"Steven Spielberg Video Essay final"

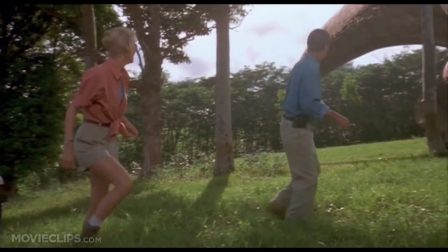[0:04]
Considered one of the most successful directors in Hollywood, Steven Spielberg is nothing short of a cinematic legend.
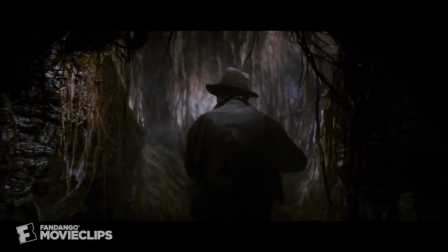[0:10]
Spielberg's breakthrough film was Jaws in 1975.
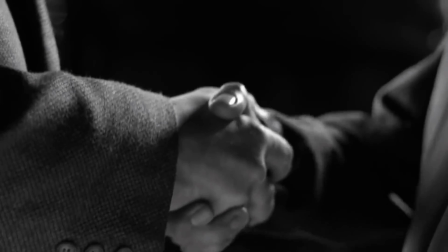[0:13]
From there, he went on to create famous movies such as E.T., Schindler's List, Indiana Jones, and Jurassic Park, to name a few.
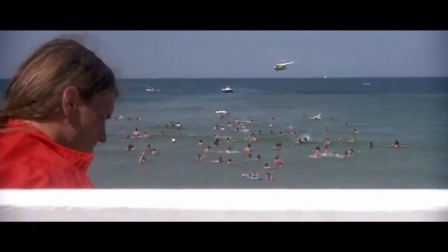[0:20]
As a 3-time Oscar winner, Academy Award-winning director, screenwriter, and producer, Spielberg has made a mark in cinematic history.
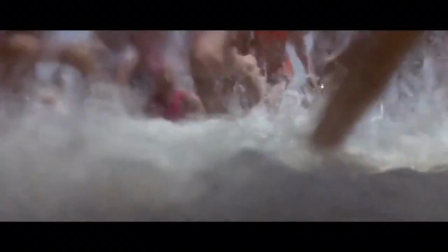[0:27] Fantasies of evil can compare with the reality of Jaws.
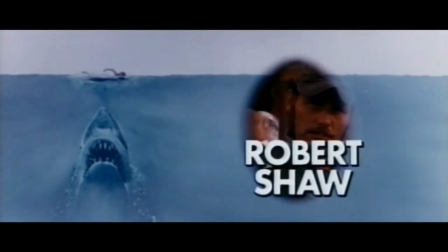[0:35] Roy Scheider, Robert Shaw, Richard Dreyfuss, Jaws.
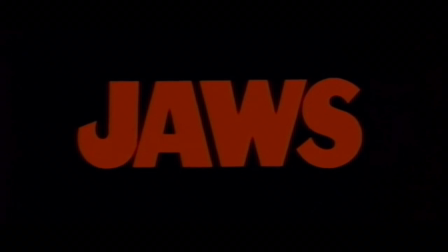[0:44]
Spielberg invented a style of filmmaking in the 1980s that regenerated cinema and captured audiences in a new and profound way.
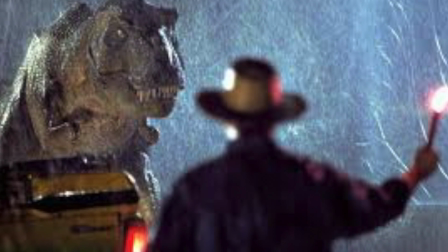[0:50]
Spielberg is known for his signature camera techniques, such as the over-the-shoulder shot, sideways tracking shot, and one-shot.
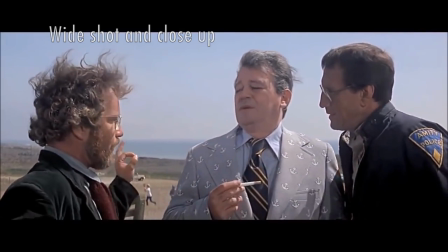[0:57]
Spielberg uses these different techniques in order to add intensity, dramatic effect, and communicate strong emotions in pivotal scenes throughout his films.
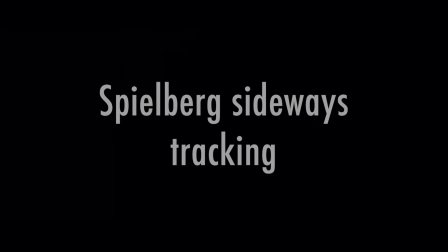[1:07]
Although many filmmakers use tracking shots, Steven Spielberg does so in a very distinct way.
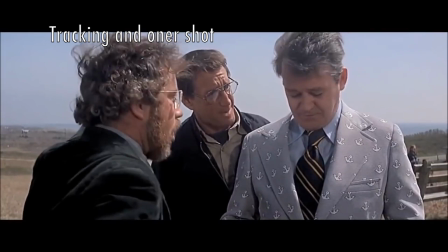[1:12]
Spielberg's tracking shots are usually very long and follow characters as they walk and talk.
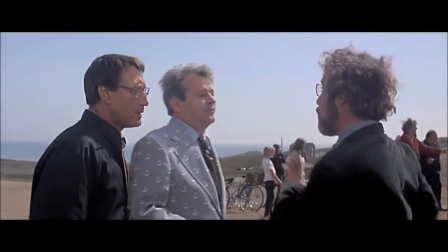[1:17]
In order to add visual texture and enhance the visual perception of movement, Spielberg often places objects and extras in between the camera and the main subject.
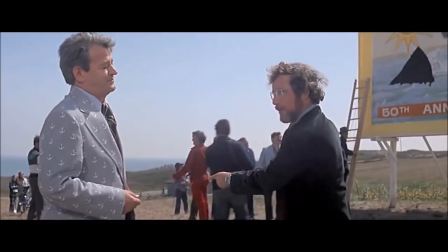[1:26]
One prominent example of Steven Spielberg's use of sideways tracking and visual texture is present in the Ride This Way scene from his film E.T.
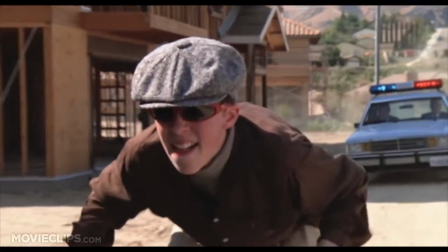[1:33]
While tracking the determined young boys and their ensuing authorities, there's a constant flow of plants blowing in the wind, branches poking into the frame, and dirt blowing into the air.
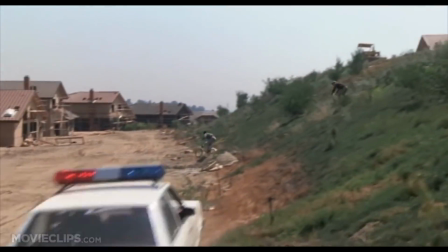[1:41]
All these little details add visual texture to the scene in order to enhance the chase and make the audience feel as though everything is real and they are involved in this exact moment.
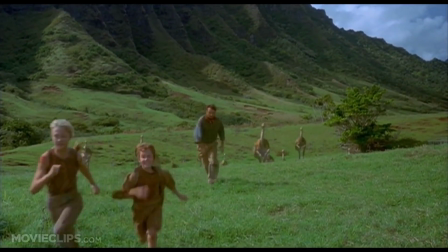[1:49]
The use of sideways tracking with visual texture can also be found in Spielberg's film Jurassic Park.
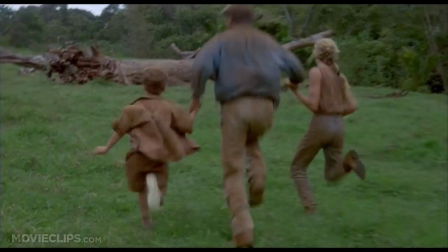[1:54]
While watching the trio run for their lives, literally, ensuing dinosaurs pass through the frame of the camera.
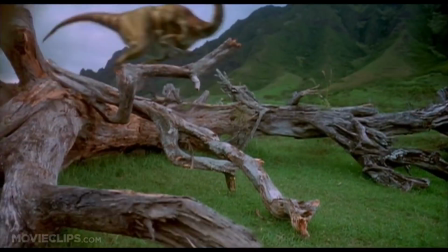[1:59]
The frightened humans can be seen jumping over fallen trees and eventually finding refuge under a suitable lid.
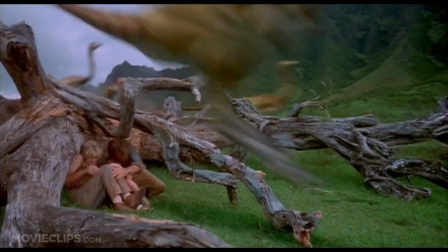[2:05]
Through the use of sideways tracking, which places the fearful humans within a stampede of dinosaurs rather than in front,
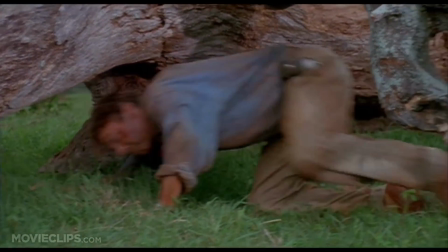[2:11]
the audience is able to infer that they are among real danger, not one step ahead as they may wish to be.
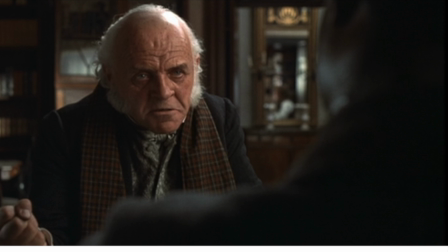[2:16]
Steven Spielberg uses both dramatic and claustrophobic over-the-shoulder shots. Dramatic over-the-shoulder shots are usually filmed over the shoulder of the protagonist with a wide lens.
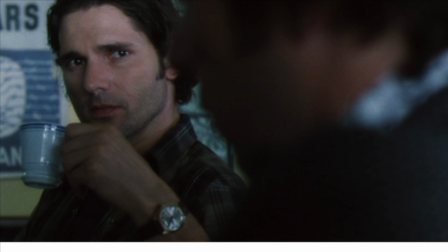[2:25]
Claustrophobic over-the-shoulder shots are meant to portray special significance and are never used more than once in a film.
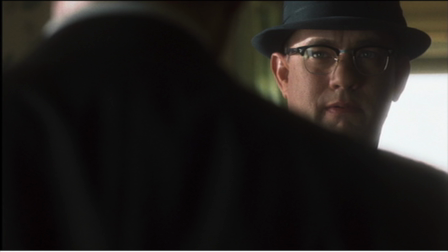[2:31]
These over-the-shoulder shots place the shoulder in the foreground and take up a large portion of the frame, ultimately pushing the main subject against the side of the frame.
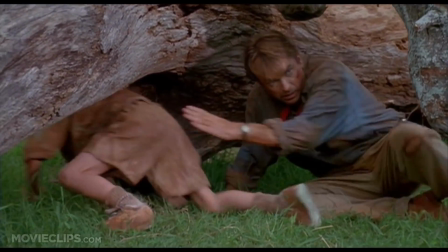[2:39]
A great example of Spielberg's dramatic over-the-shoulder shot can also be found in the film Jurassic Park.
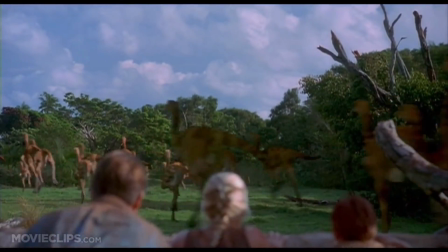[2:45]
After taking refuge from the flocking dinosaurs behind a tree trunk, the camera then passes behind Dr. Allen and the Murphy kids.
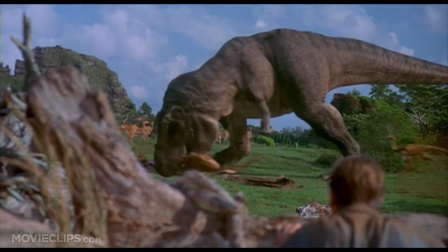[2:51]
The audience then witnesses the dangerous and deadly demeanor of the dinosaurs from over the shoulders of Dr. Alan Grant, thus portraying his perspective.
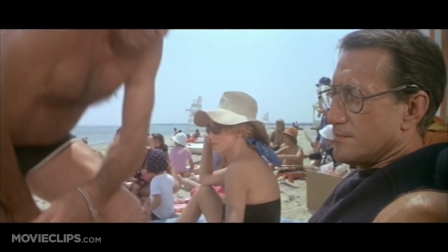[2:59]
In this scene from Jaws, the claustrophobic over-the-shoulder shot can be examined.
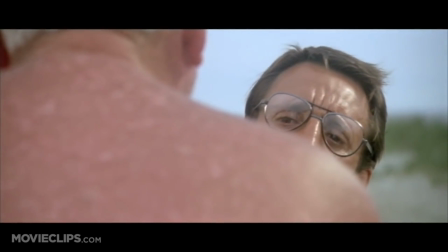[3:03]
The protagonist, Chief Martin Brody, is approached by a man when the camera pans behind this man's back,
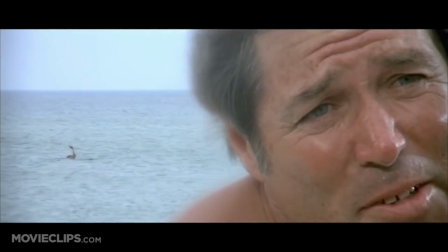[3:09]
offering the audience a view of Brody's facial expressions from over his shoulder.
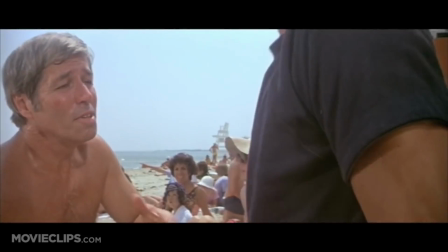[3:12]
The camera quickly flips, now showing what Brody is seeing, this time from over the front of the man's shoulder.
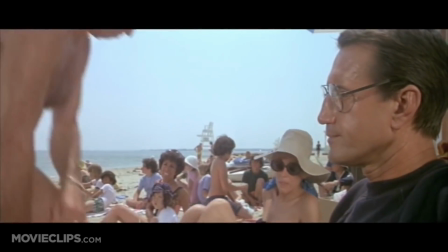[3:18]
By using this man's shoulder to take up most of the frame, both Brody's facial expression and perspective are left to be the audience's focus.
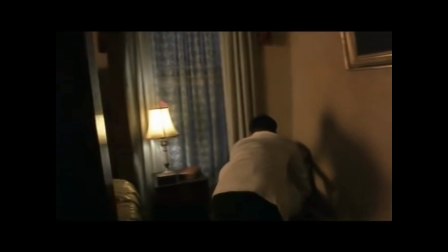[3:24]
A one-type shot is a technique that has been tokened the hallmark of Steven Spielberg. Essentially, Spielberg covers multiple character scenes in a single, uncut shot, where both the camera and actors are moving.
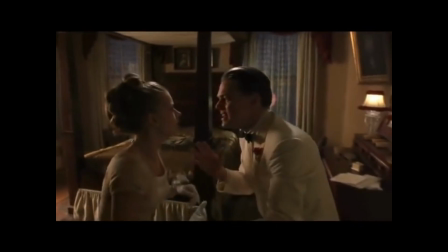[3:36]
This type of shot is able to offer the audience multiple different messages and perspectives all in one, while also tying the different interactions together to form one larger message.
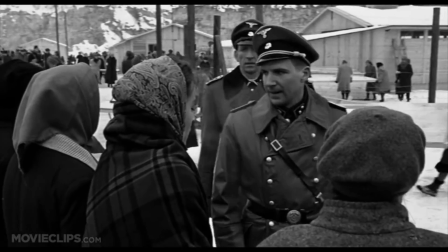[3:45]
In this scene, from Steven Spielberg's Schindler's List, 2 soldiers begin pacing in front of a line of women.
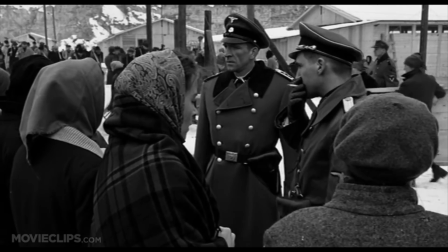[3:51]
The camera then pans behind the women as the 2 soldiers turn to walk back along the line the other direction.
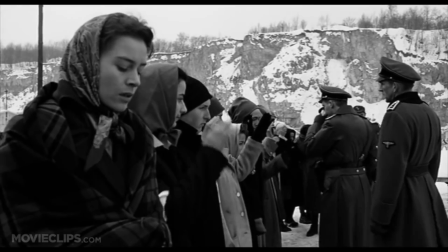[3:57]
Because the camera has now traveled smoothly, both in front of and behind of the women, without cutting, the audience is able to understand,
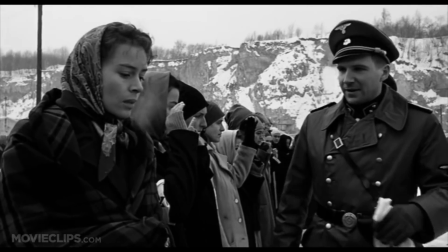[4:04]
through a 360-degree depiction of their stiff manner and surroundings, that these women are distressed and nervous,
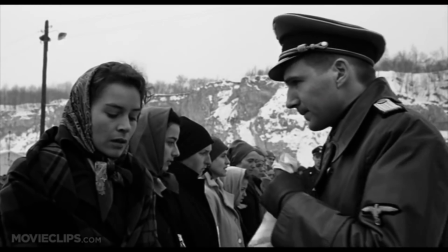[4:11]
and these soldiers are clearly in control.